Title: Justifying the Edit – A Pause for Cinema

Hi, my name is Carlos and welcome to a quick episode of A Pause for Cinema.
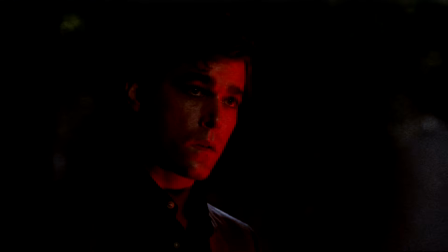0:22 Before you get into the main idea of the video, I'd like to introduce you to Thummah Schoonmacher.
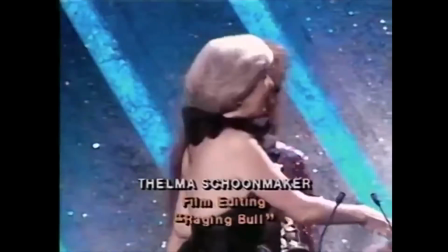0:27 She's probably one of the greatest living editors today, and if you're aspiring to be an editor, than you listen to what she has to say.
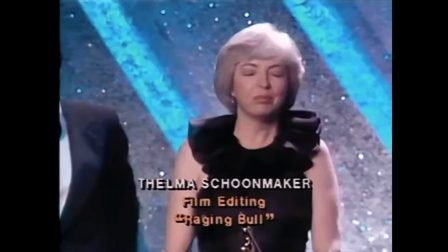0:34 Thank you very much. I'm very proud to have this.
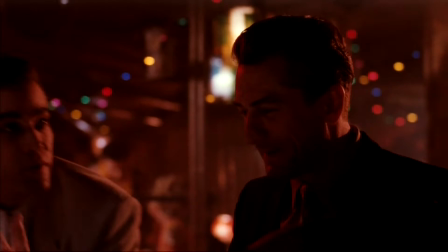0:37 When it comes to editing, Schoonmacher is of the utter belief that you should only make a cut if it's justified.
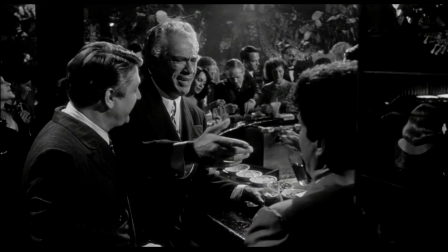0:44 And in her 40-plus years in the industry, her edits have shown nothing but justification.
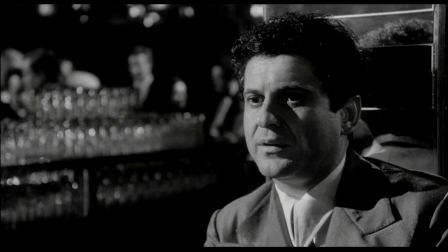0:51 What this means is that an editor should always be on the lookout for a change in the frame.
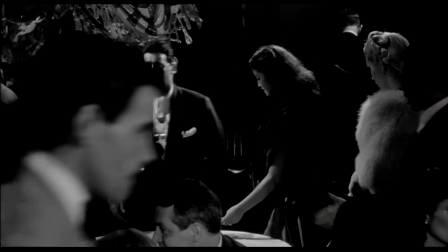0:57 If an actor looks away, we can cut to what he's looking at.
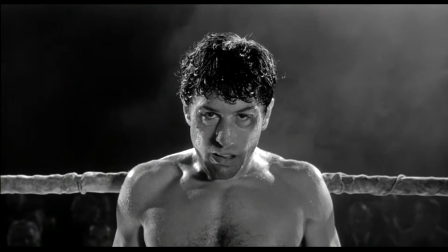1:00 But if they hold their expression for long enough, giving the audience a new perspective every second of the shot, then we don't cut until it's necessary.
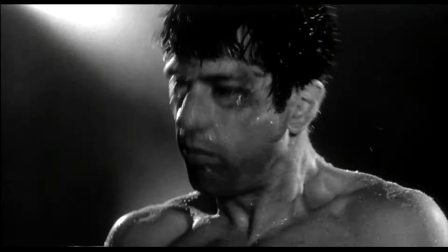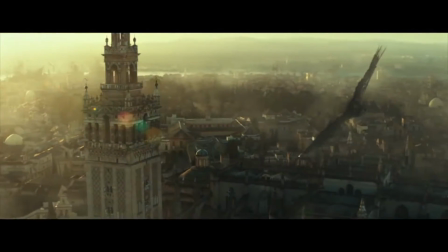1:16 This is my main problem with the new clip released for the Assassin's Creed movie, coming out later this month.
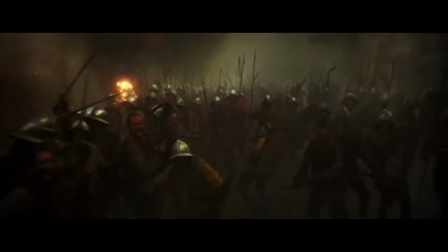1:22 I'm aware that studios will often give footage to trailer houses to cut into clips or trailers for marketing and that the final film will usually end up different, but take a look here and decide for yourself. Are these cuts justified?
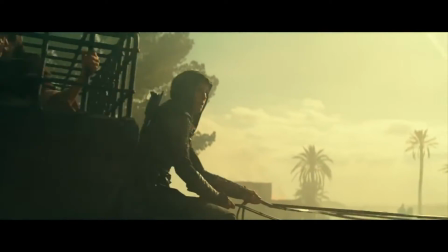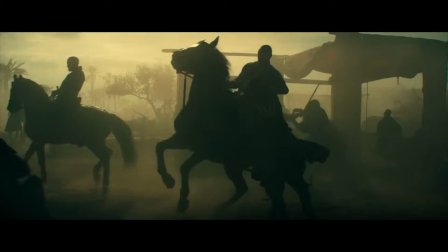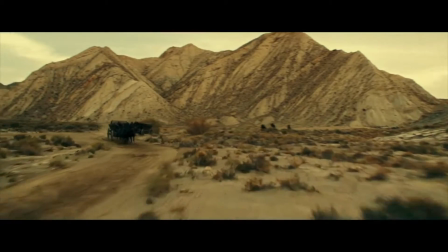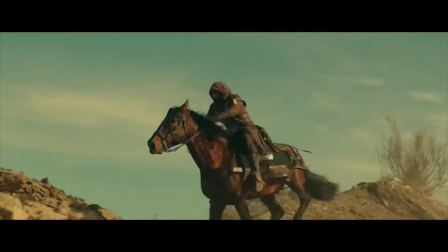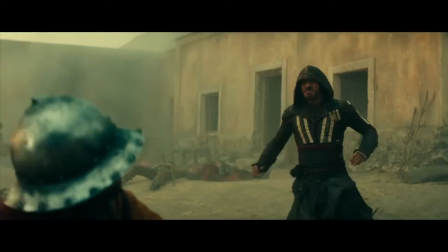2:00 One thing I noticed in the 30 seconds that this clip lasts is that they try to use editing techniques from Mad Max Fury Road,
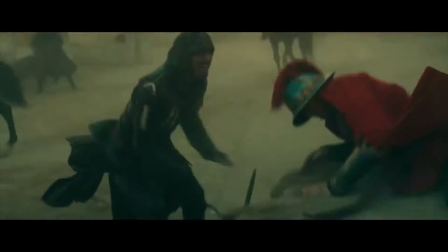2:07 in that throughout several points in the clip, they cut on the same subject so as to speed up the time. Where this clip gets it wrong is that they use two camera positions to show the same action. Not a single shot throughout the whole clip tells a complete idea.
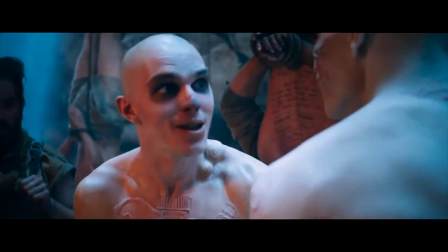2:22 In Mad Max, however, while they do cheat a little by covering the action with the flare,
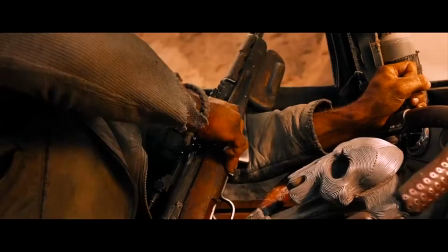2:26 the shot remains the same, and when they speed up the shot with the cuts, it's stationary as well.
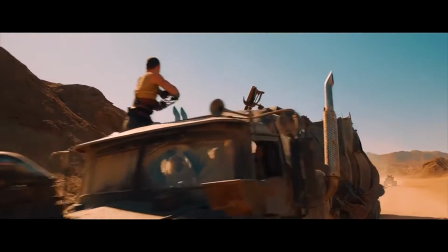2:32 This stillness allows the audience more time to process the action,
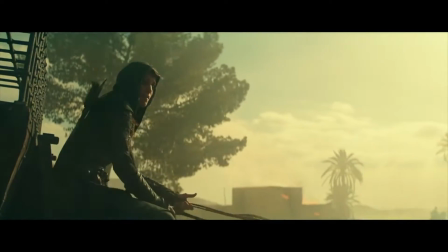2:36 because if one shot lasts barely more than a second before moving on, the audience is still trying to figure out what just happened before the cut.
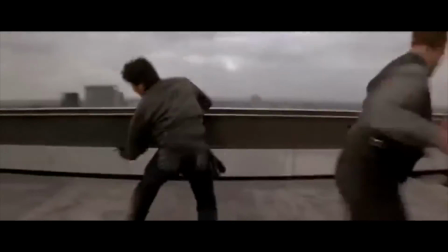2:43 Editing like this is extremely disheartening. Because even when we have great examples for how to cut action,
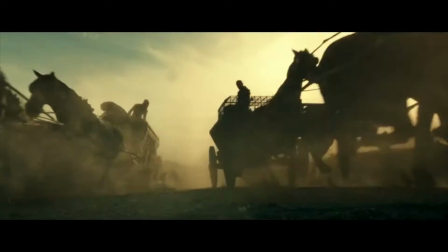2:50 filmmakers still want to dance around with the camera, color grade the scene darkly, and disorient the viewer to create feelings of chaos and anxiety.
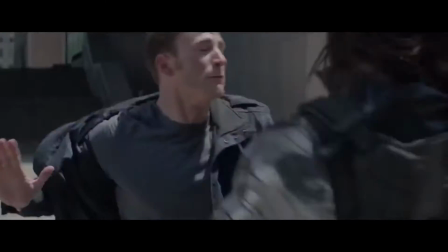2:58 For all the resources and knowledge that we have today, I wish filmmakers would just take advantage of their positions in time and edit the scenes with more clarity.
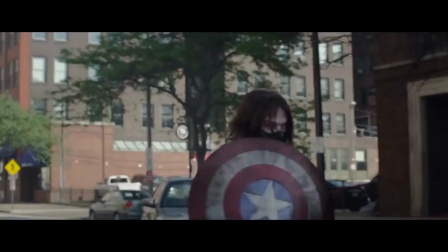3:07 Techniques like these are outdated.
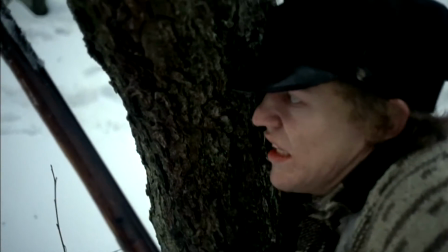3:09 The last time hyper-editing was in style, it was the 1970s, and it wasn't even for grand action scenes like these.
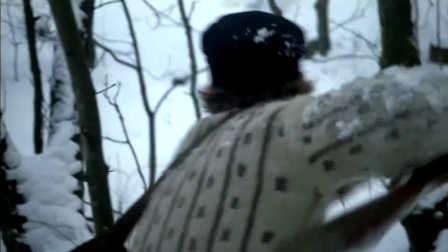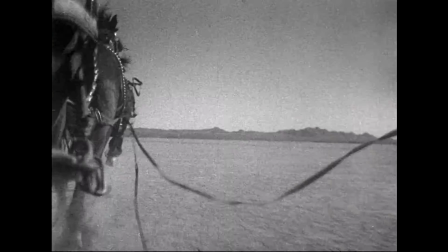3:26 And what's even more discouraging is that a film made during the black and white era has better shot choreography and editing than today.
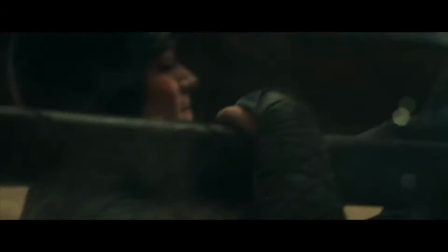3:34 This is Stagecoach. It came out in 1939. And when it comes down to it, I might be totally wrong about Assassin's Creed.
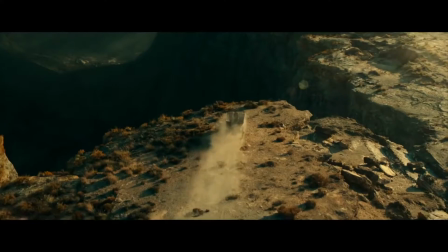3:43 In fact, as a fan of the video games, I want to be wrong. All I can say is that shooting and editing action doesn't have to be impossible.
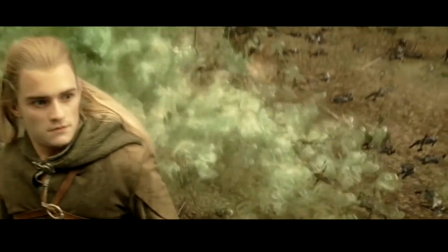3:50 It just takes patience, practice, and skill. I want to see what filmmakers can do with those.